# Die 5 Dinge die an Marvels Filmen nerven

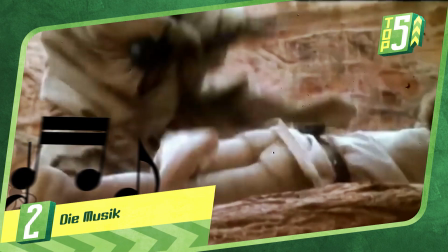Jeder Star Wars Fan kennt nicht nur das Intro, sondern den imperialen Marsch, Leas Thema, die Cantina Band, das Duel of Fates.
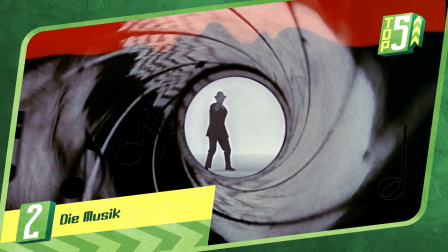Bei Batman denken wir an Danny Elfmans Thema der Burton Filme. Bei Indiana Jones, James Bond und Harry Potter haben wir genau wie bei Psycho, Zurück in die Zukunft oder selbst den Goonies,
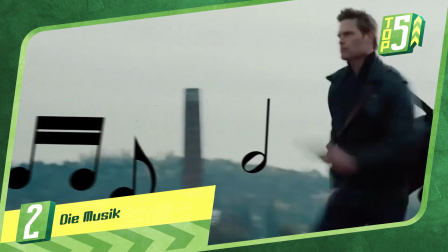E.T., den Kremlins, der Weiße Hai, sofort musikalische Assoziationen. Es reicht ein paar Noten von Mission Impossibles Thema zu spielen und wir wissen, was uns erwartet.
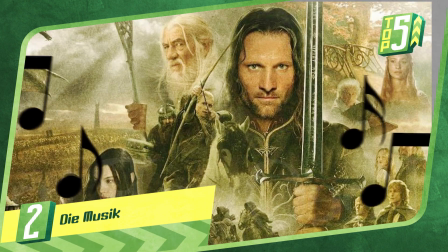Das gleiche gilt für Herr der Ringe und Jurassic Park.
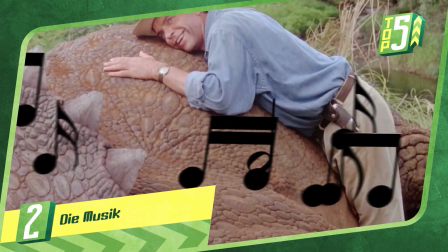Die Musik ist nicht nur in den Filmen selbst präsent, sie dominiert die Trailer, Spiele, sie wird in unseren Synapsen zu einer Einheit aus Sound und Bedeutung.
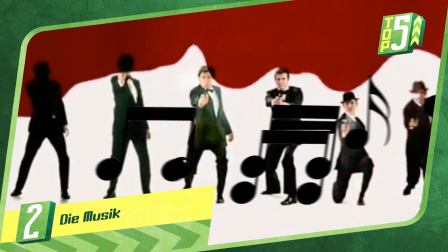Diese Verbindung ist so intensiv, dass sich Spionagefilme nur gewisser Bläsersätze bedienen müssen und schon denken wir an James Bond.
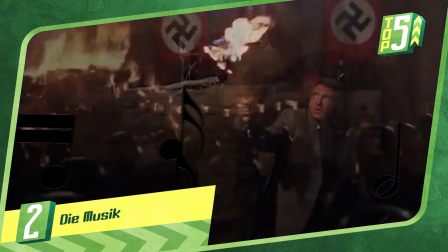Markante Melodien verstärken unsere Emotionen, sie bereichern die Bilder.
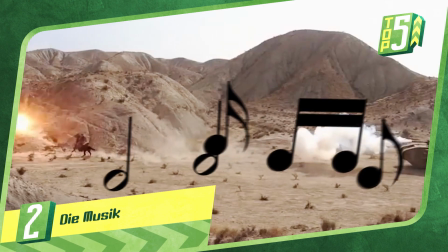Indiana Jones wirkt heroischer, wenn seine Fanfare ertönt, sobald er etwas absurd Heldenhaftes anstellt.
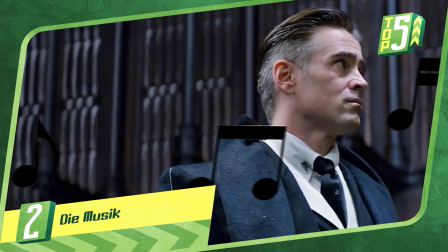Wir bekommen eine Gänsehaut, wenn bei fantastischen Tierwesen ganz leise ein paar Noten aus Hedwigs Theme erklingen.
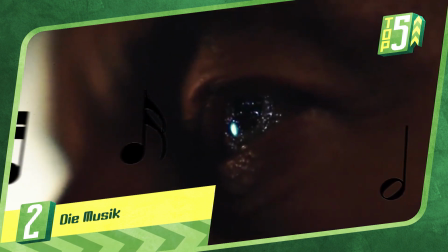Und es reichen einige wenige Töne, um die Titelmusik von Star Trek Discovery mit der Originalserie zu verbinden.
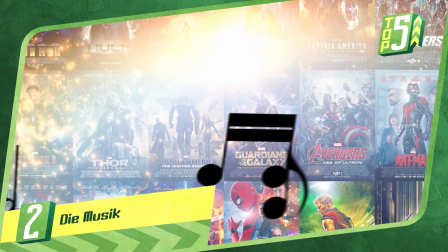Marvel verzichtet darauf, seine Musiken thematisch eingängig zu benutzen. In den Filmen ordnet sich der Score Geräuschen unter und soll sich unterordnen.
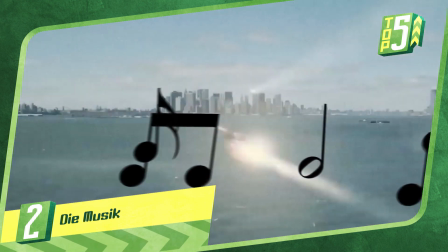In Trailern und anderer Promo wird sie nicht besonders herausgestellt.
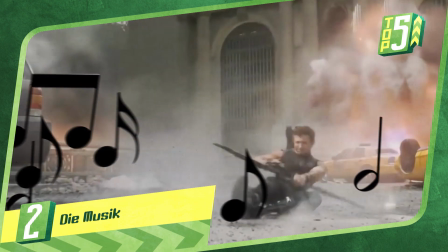Wir erkennen das Avengers-Thema kaum, weil Marvel sich kaum Mühe gibt, es in unserem Gehirn mit bestimmten Bildern zu verknüpfen.
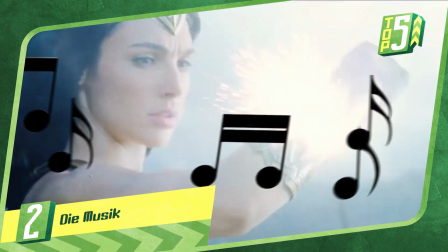Während DC das markante Thema von Wonder Woman in mittlerweile drei Filmen präsentierte und sofort das Bild der kämpferischen Amazone in unseren Köpfen beschwört,
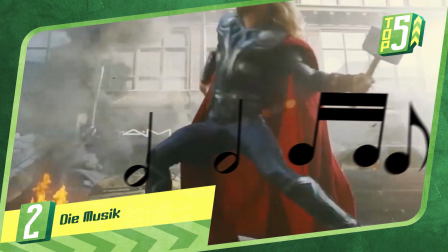bleibt die Musik im MCU im Hintergrund und so dezent, dass wir sie kurz nach dem Kinobesuch schon vergessen haben.
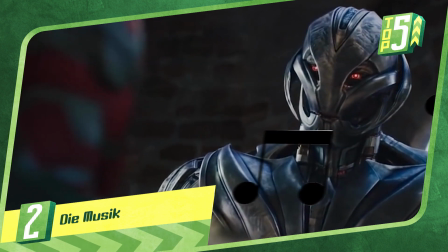Sie ist nicht schlecht. Die Komponisten sind ja meist talentierte Künstler, die lange bewiesen haben, dass sie etwas können.
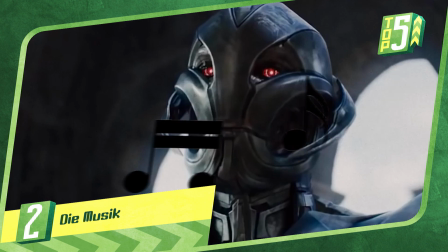Aber die Musik unterstreicht nur, was wir sehen.
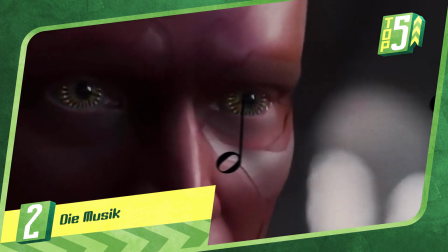Trauer, Comedy, Action, sie passt immer, aber sie tritt nie aus dem Schatten der Bilder und verschmilzt zu einer Einheit, die größer ist als die Summe der Teile.
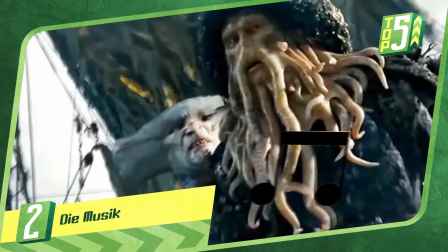Was wären die Piraten der Karibik ohne ihre Erkennungsmelodie, die jedes Schiff dreimal so eindrucksvoll wirken lässt.
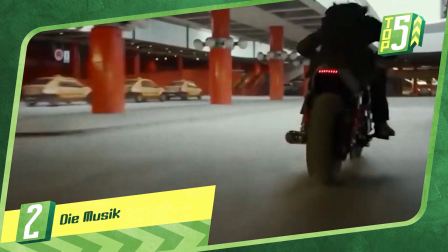Langweiliger. Und genau dort dümpelt das MCU herum.
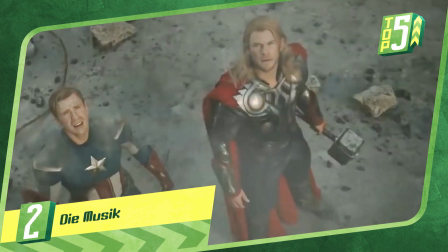Mit Musik, die nie mehr will als okay sein und die nie heraussticht, erinnert sie uns an das Color Grading und verbleibt im Mittelmaß.
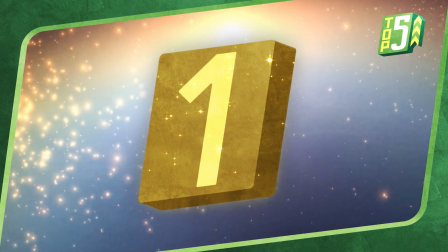Auf Platz Nummer 2. Risiko. Marvel hat seine Formel perfektioniert.
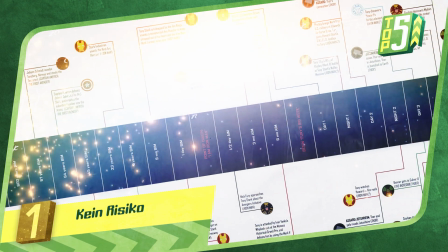Sie haben ein Universum voller liebenswerter und interessanter Heldenfiguren geschaffen, die wir mögen.
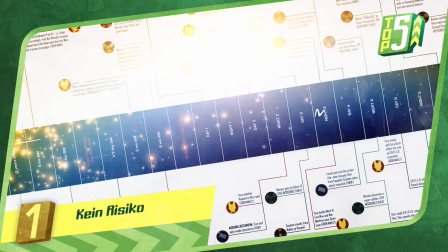Sie haben es seit einigen Jahren zuverlässig geschafft, jedes Jahr zwei Filme zu produzieren. Ja, dieses Jahr sogar drei.
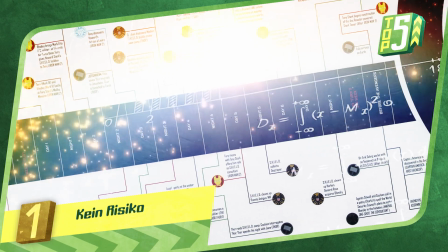Sie entwickeln Konzepte und Storylines für viele Jahre in die Zukunft und sie haben es nach anfänglichen Fehlgriffen wie beim Hulk geschafft, die perfekte Besetzung für ihre Helden zu finden.
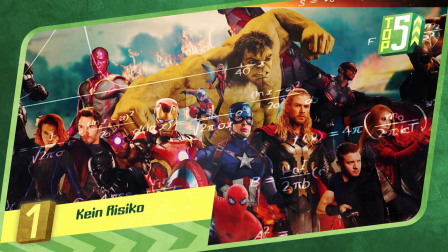Robert Downey Jr. ist dafür geboren, Tony Stark zu spielen und Chris Evans ist der perfekte Captain America.
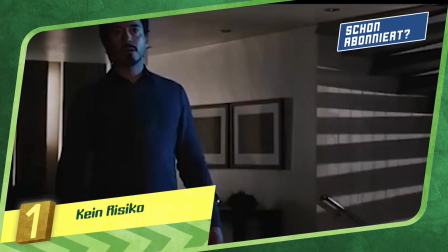Niemand denkt seit Samuel Jackson mehr daran, dass Nick Fury ursprünglich mal anders aussah und wer könnte sich eine andere Black Widow vorstellen als Scarlett Johansson.
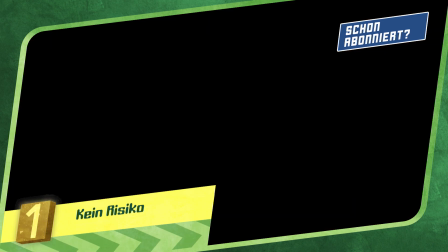Doch diese Routine und diese Professionalität hat ihren Preis. Natürlich bewahrt sie Marvel davor, dass einzelne Regisseure die Marke beschädigen können,
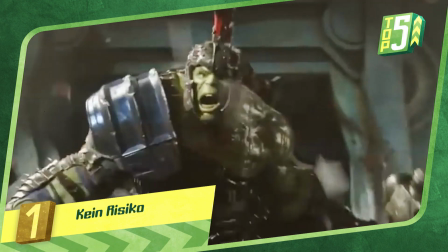indem sie etwas abliefern, das die Zuschauer vor dem Kopf stößt und vielleicht davon abhält, die nachfolgenden Filme zu sehen.
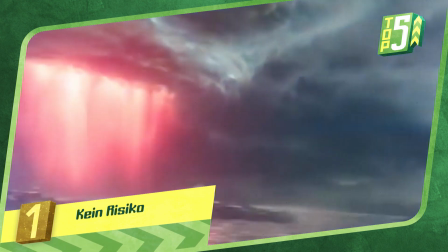Marvels Formel bei der Produktion minimiert das Risiko, denn wenn man seine Filme für die nächsten acht Jahre im Voraus plant,
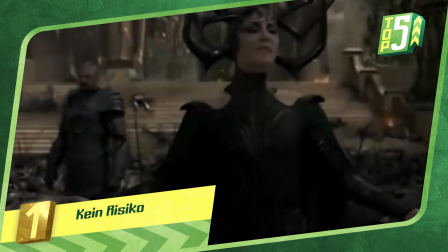könnte ein einziger Flop zwischendurch die gesamte Zukunft des MCU schwer beschädigen. Deswegen gehen sie weniger Risiken ein.
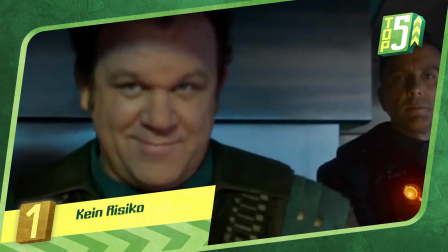Klar, ein James Gunn darf mal seine Spielwiese ausprobieren mit den Guardians, solange er das weit abseits der Avengers tat mit eher unbekannten Figuren.
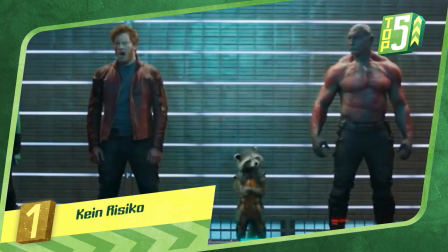Und nachdem das geklappt hat, darf seine Chaos-Truppe jetzt auch mit den großen Kids in Infinity War spielen.
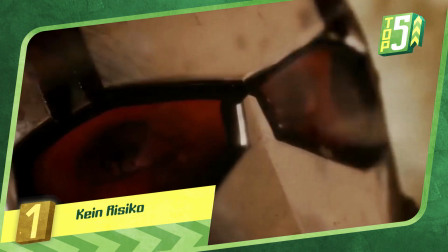Doch das MCU hat keinen Platz für eigensinnige Regisseure, die ihre Vision umsetzen möchten.
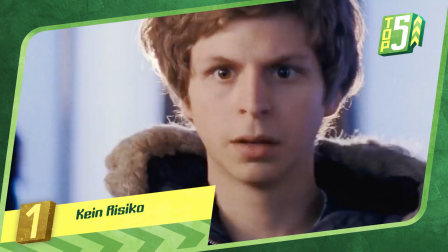Der Abgang von Edgar Wright war ein gutes Beispiel dafür, was passiert, wenn ein Regisseur mit einem unvergleichlichen Stil,
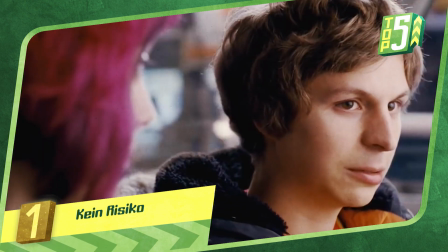der seine ganz eigene Idee davon hat, wie er seine Figuren erzählen will, auf die perfekte Maschine der Marvel-Formel trifft.
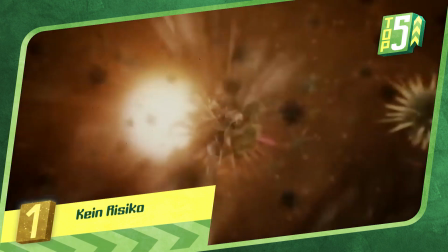Es kracht, es knirscht, es klappt nicht. Denn Marvel wollte einen MCU-Film und keinen Edgar Wright-Film.
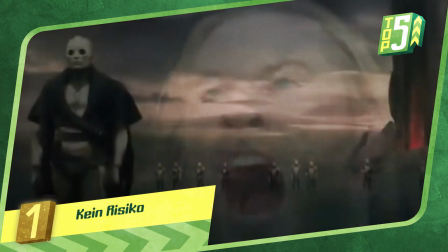Was zeigt, Regisseure im MCU dürfen keine Autoren sein, keine Filmemacher im klassischen Sinne.
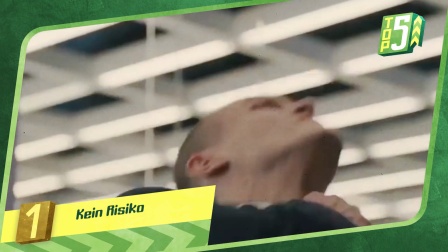Am besten sind solide Handwerker wie Alan Taylor, der Thor 2 übernahm, oder Peyton Reed, der Ant-Man zu einem soliden, spaßigen, aber wenig überraschenden Abenteuer machte.
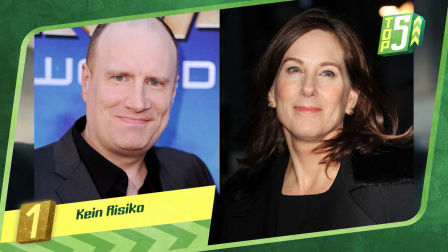Im Franchise-Denken stehen die Produzenten wie Kevin Feige oder bei Star Wars Kathleen Kennedy über den Regisseuren.